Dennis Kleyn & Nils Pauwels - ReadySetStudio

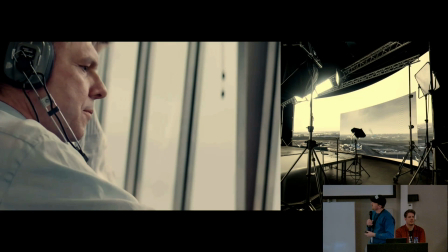1150s
And we found a very nice archival picture of the airport,
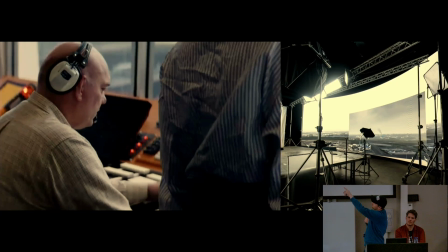1155s
Schiphol, in 1992. and we could project that inside a large ball.
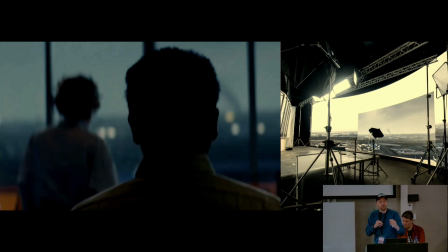1159s
And when the camera goes up, like you see there, you can feel this like big distance, which is actually, of course, fake.
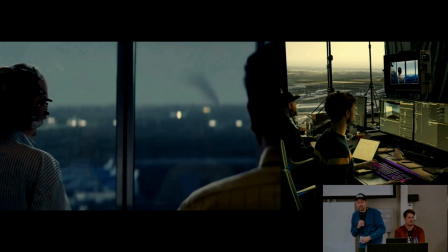1167s
We just put that in Unreal Engine to kind of exaggerate that depth.
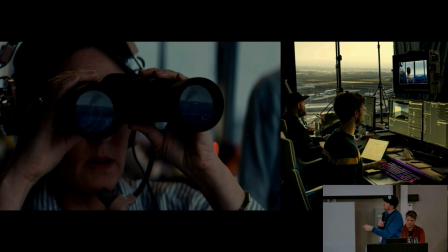1173s
And the same goes for this binocular shot. She's actually looking at a three by three mobile screen.
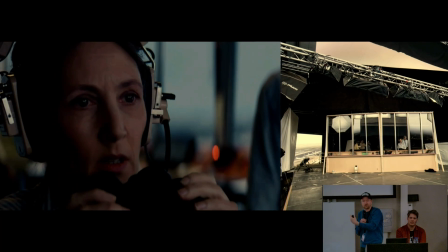1179s
So this is an in-camera final shot.
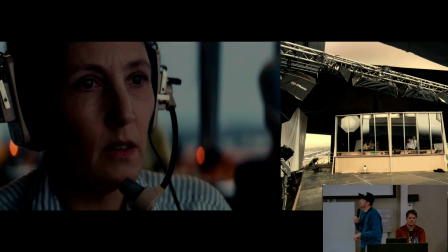1181s
So there's no post-production there needed to add these reflections in, which is quite powerful. that you can do that like in-camera as an in-camera result.
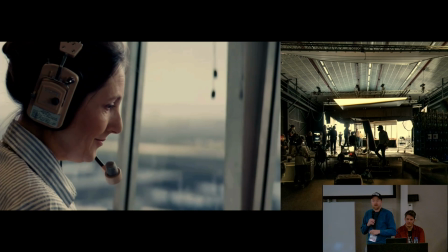1189s
And this was, here you can see the size of the set, which is pretty modest.
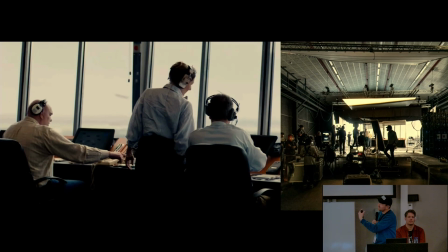1194s
So you don't need that much. We did a lot of glass and things, again, because it's also possible.
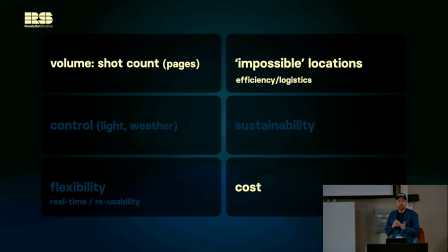1201s
So when we go back to this matrix, and these are the main markers, I think, is the volume. There were about, I think, 16 pages of dialogue and 16 pages, roughly 16 minutes, maybe 20 minutes of screen time,
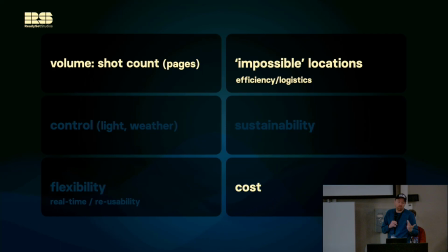1218s
which is a very large amount of screen time to do normally with visual effects of virtual production really helped that. Then we had impossible locations, and ultimately that was also helping to reduce the cost.
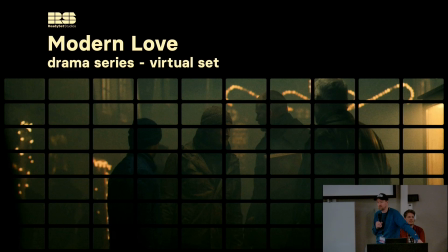1238s
so another case study is modern love which is a drama series that is an international drama series on amazon prime video but they made a dutch original series and one of the episodes takes place in a village during
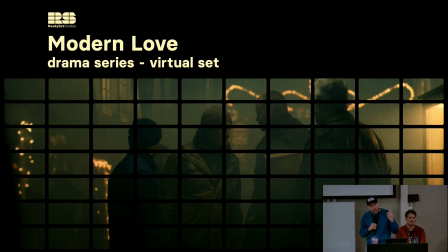1256s
christmas and they shot this last summer ironically on the longest day of the year so you have the shortest night if you know anything about a film production then of course like a short night to do a night shoot is a disaster because you have to fit everything into the few hours that you have.
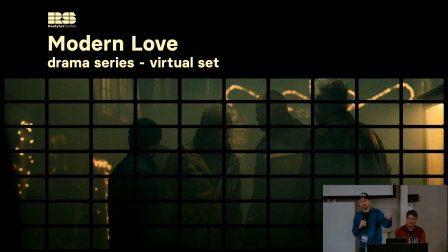1274s
So what we wanted to do is actually create a virtual version of the film set that they already also shot in which is a Dutch village called Marke.
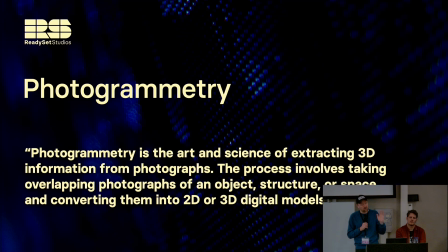1285s
So we set out to propose to use photogrammetry for this so to go out take a lot of pictures of Marke.
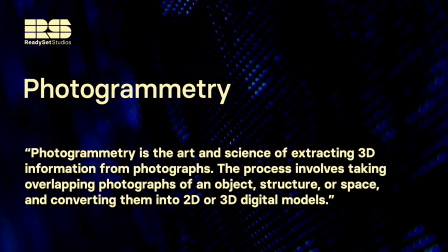1291s
There's an explanation to photogrammetry. I think a lot of you already know what photogrammetry is. You take a lot of pictures of a location or object or whatever and you can create a 3d model or in this case a 3d scene
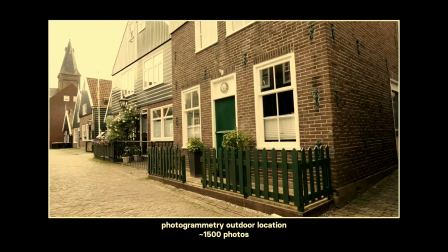1307s
from those photographs and this is our VP supervisor Robert that
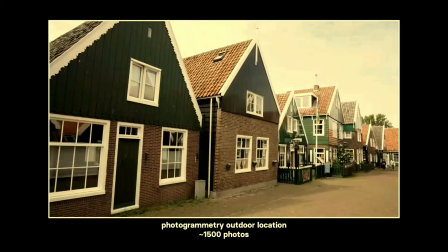1312s
went with his camera to this village he waited every time with you know between the pictures
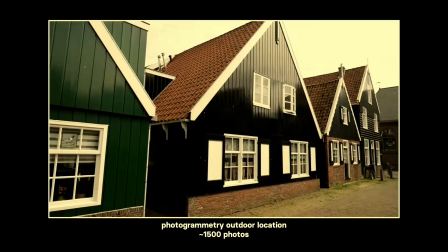1317s
until everybody had walked out of the frame so it looks empty but that's kind of an illusion so
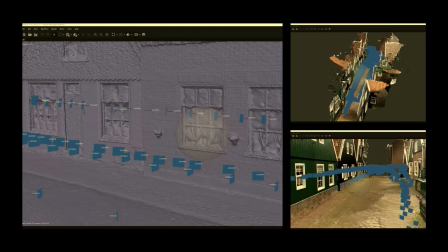1322s
1500 to 2000 photos resulted in this very rough point cloud 3d model which is nowhere near suitable for production
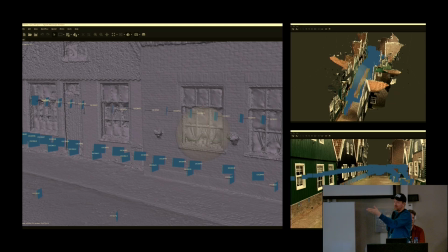1331s
it's just to give you the measurements to give you you know the right spacing some
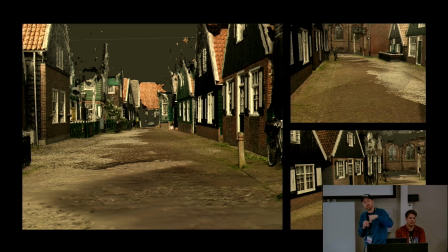1336s
kind of idea of what it should look like but we built the unreal scene over this so we at least we have a good like we have a proper measurement of the place we know